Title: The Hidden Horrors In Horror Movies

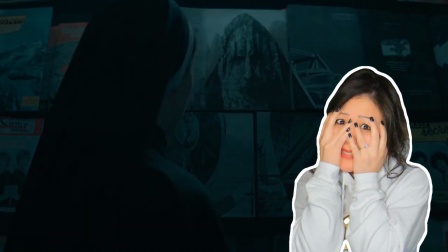movies have plenty of tricks up their sleeves to scare the hell out of you. In-your-face jump scares, blood and guts that make you squirm.
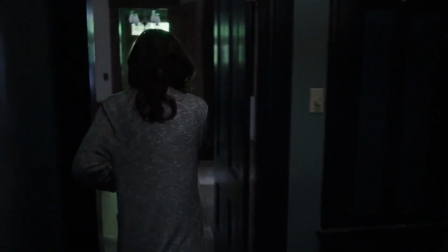But sometimes the most chilling moments aren't screaming in your face, they're happening in the shadows.
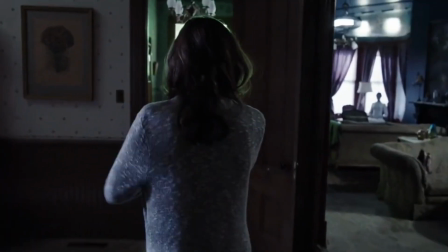What if the real horror is right there, lurking in the corner out of focus, barely noticeable until it's too late?
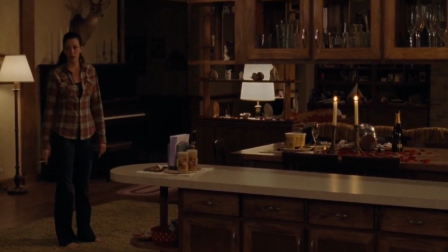Or you were focusing on the main action and missed something happening in the background.
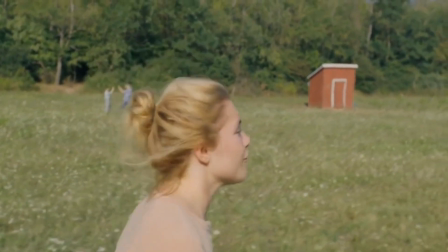These are our absolute favorite kinds of scares. The subtle ones. The things happening in the background that you easily miss.
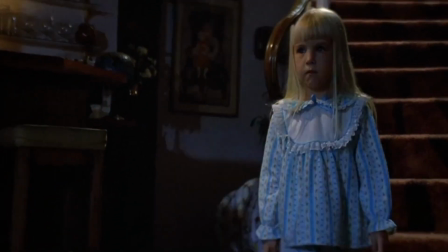They make scenes 10 times scarier if you catch them and just as creepy if you don't.
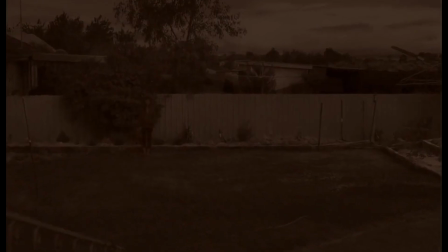That's the genius of a director who knows how to play with your mind and who cares about the viewer's experience,
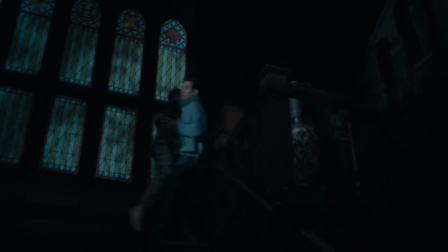actually putting in an effort to reward the viewer for being immersed into the movie.
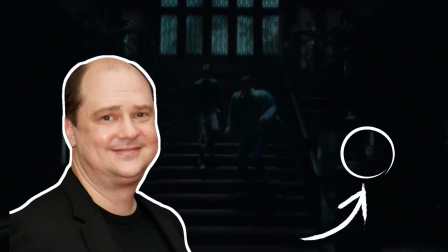This is also why Mike Flanagan is our favorite horror director, as his shows,
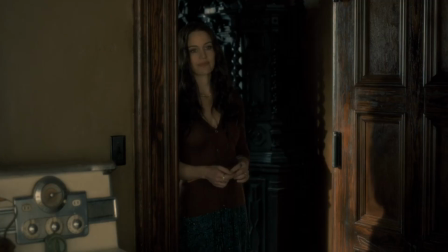Haunting of Hill House and Haunting of Bly Manor, are well known for putting ghosts in the background in many of his scenes.
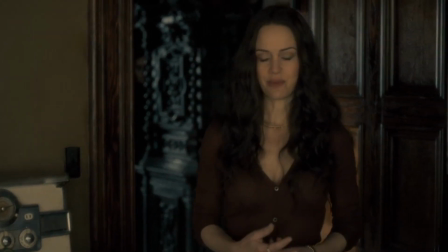Can you imagine wanting to put in the effort to put so many ghosts in the background of so many scenes, knowing 99% of the audience will miss it?
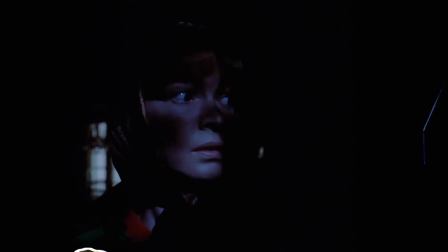That's called loving his craft and why we love him back. In this video, we're digging up our favorite hidden horrors.
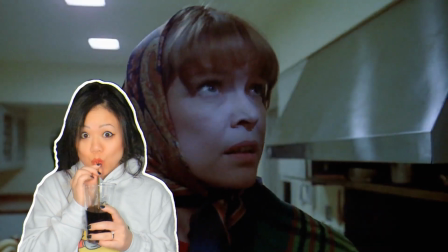The blink and you'll miss it scares hidden in plain sight. How many of these did you notice on your first watch, and which ones still haunt you?
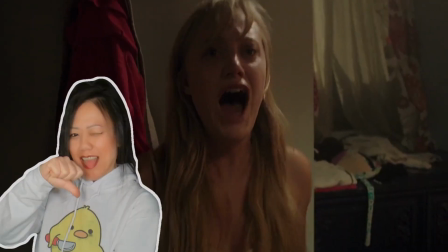Let us know in the comments below.
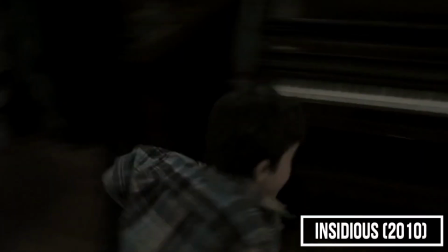Let's start with the ones we believe most people have already noticed,
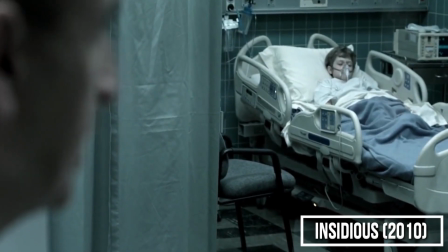and the first one is the one we almost felt made the whole pay attention to the background mainstream again.
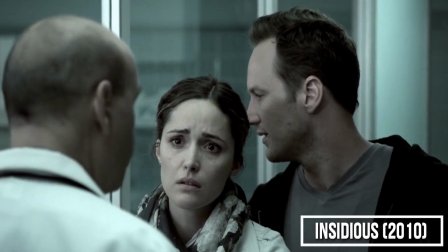The movie we are talking about is, of course, Insidious.
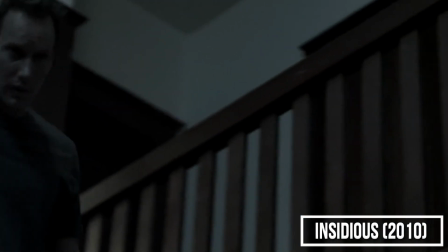In the movie, the Lambert family, after experiencing a lot of terrifying supernatural events,
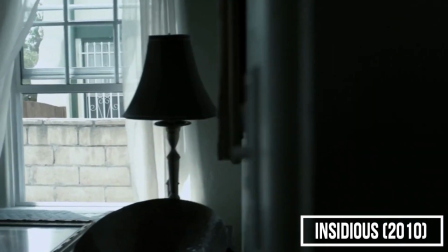decides to move in hopes that that will be the end of it.
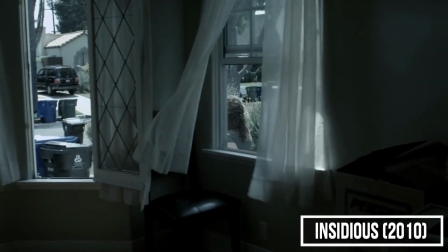It all seems peaceful, but Lorraine soon discovers that whatever is haunting them has followed them to their new home.
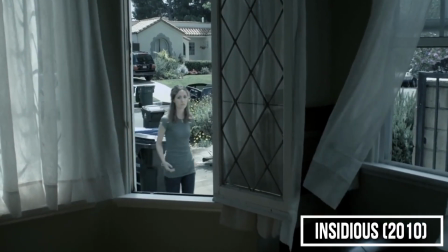While taking out the trash, she notices a strange boy dancing in their living room.
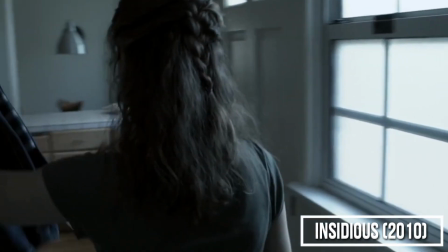But what the viewers might have missed was the little boy standing in the laundry room facing the corner of the room.
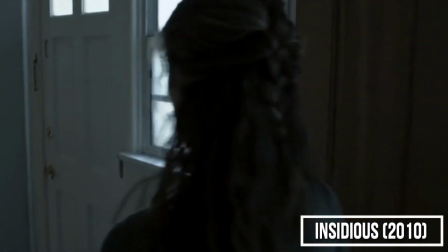The moment is but a split second, but those who noticed it,
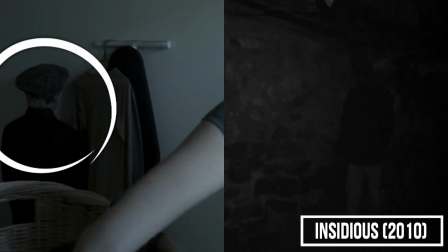especially if you grew up with the Blair Witch, that split second gave you chills to the bone.
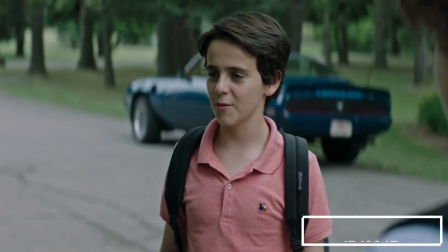The second on the list, which is the other scene where we assume most people did notice it.
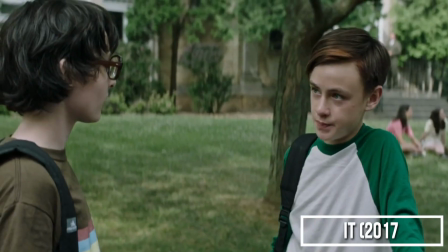If not on the first viewing, then at a later time. This is from the remake of It from 2017.
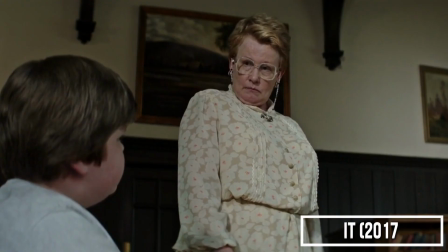When Ben is at the library trying to read up on the history of Derry,
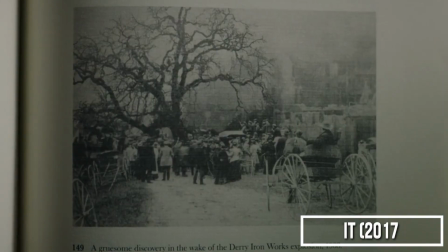the pictures in the book starts to become more and more twisted as it zooms in on the boy's head in the tree.
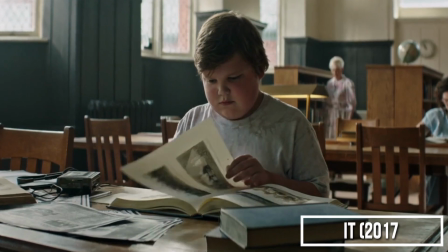We're gonna be honest and say we did not see this in our first viewing as it's easily missed,
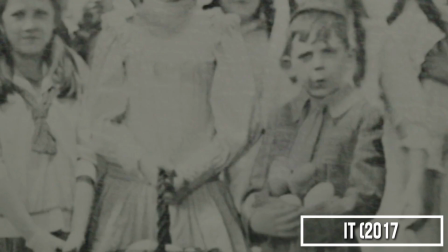but Pennywise is lurking in the background in this scene.
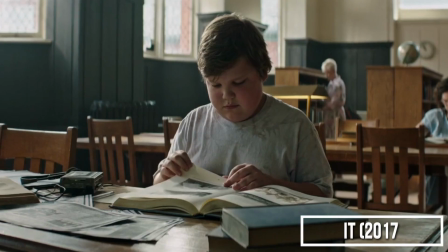If you pay attention to the background, you can see one of the old lady turning towards Ben as he starts reading the book.
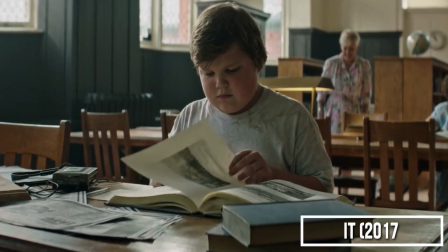And even if it's blurry, you can clearly see the ominous smile on the lady's face as Pennywise is manipulating the book to scare Ben.
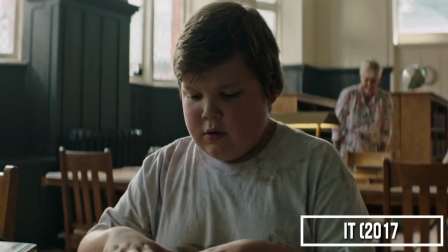This is a really good example of a scene that works as it is,
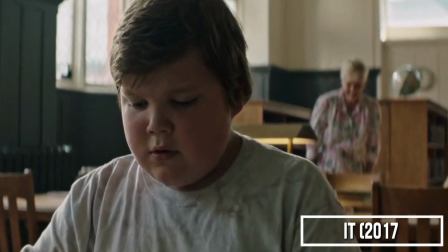but gets 10 times scarier when or if you notice what's going on in the background.
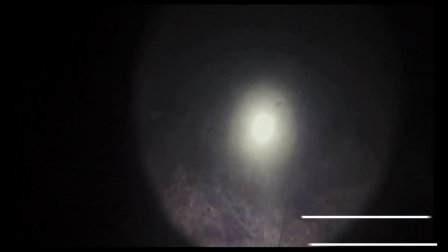For the next entry on the list, we are going to give you a 3-in-1.
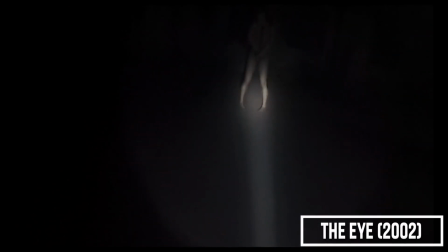When it comes to horror movies, we strongly believe Asian horror movies are in many ways superior
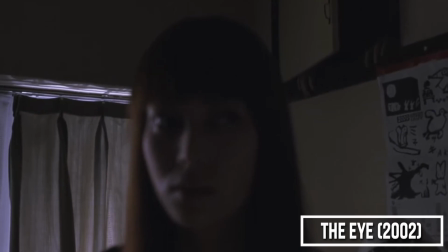to most Hollywood movies when it comes to storytelling and creating horror without the use of jump scares.
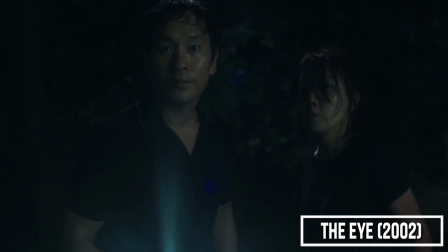They more often than not let the moments of horror sink in and
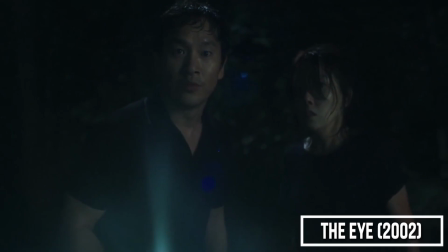let them linger enough for your body to react to it rather than just a quick flinch.
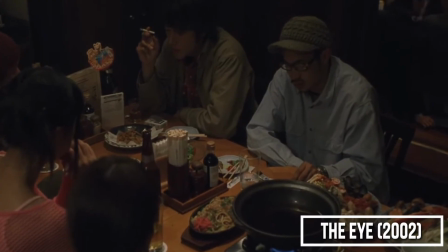One missed call even opens the movie with such a scene. Even though it's not necessarily a moment you will miss,
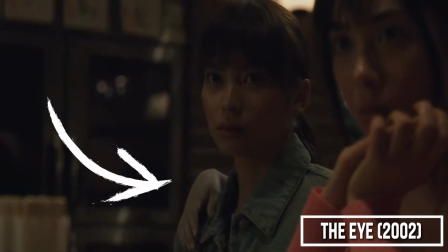there is a significant difference in noticing the hand straight away than as it disappears.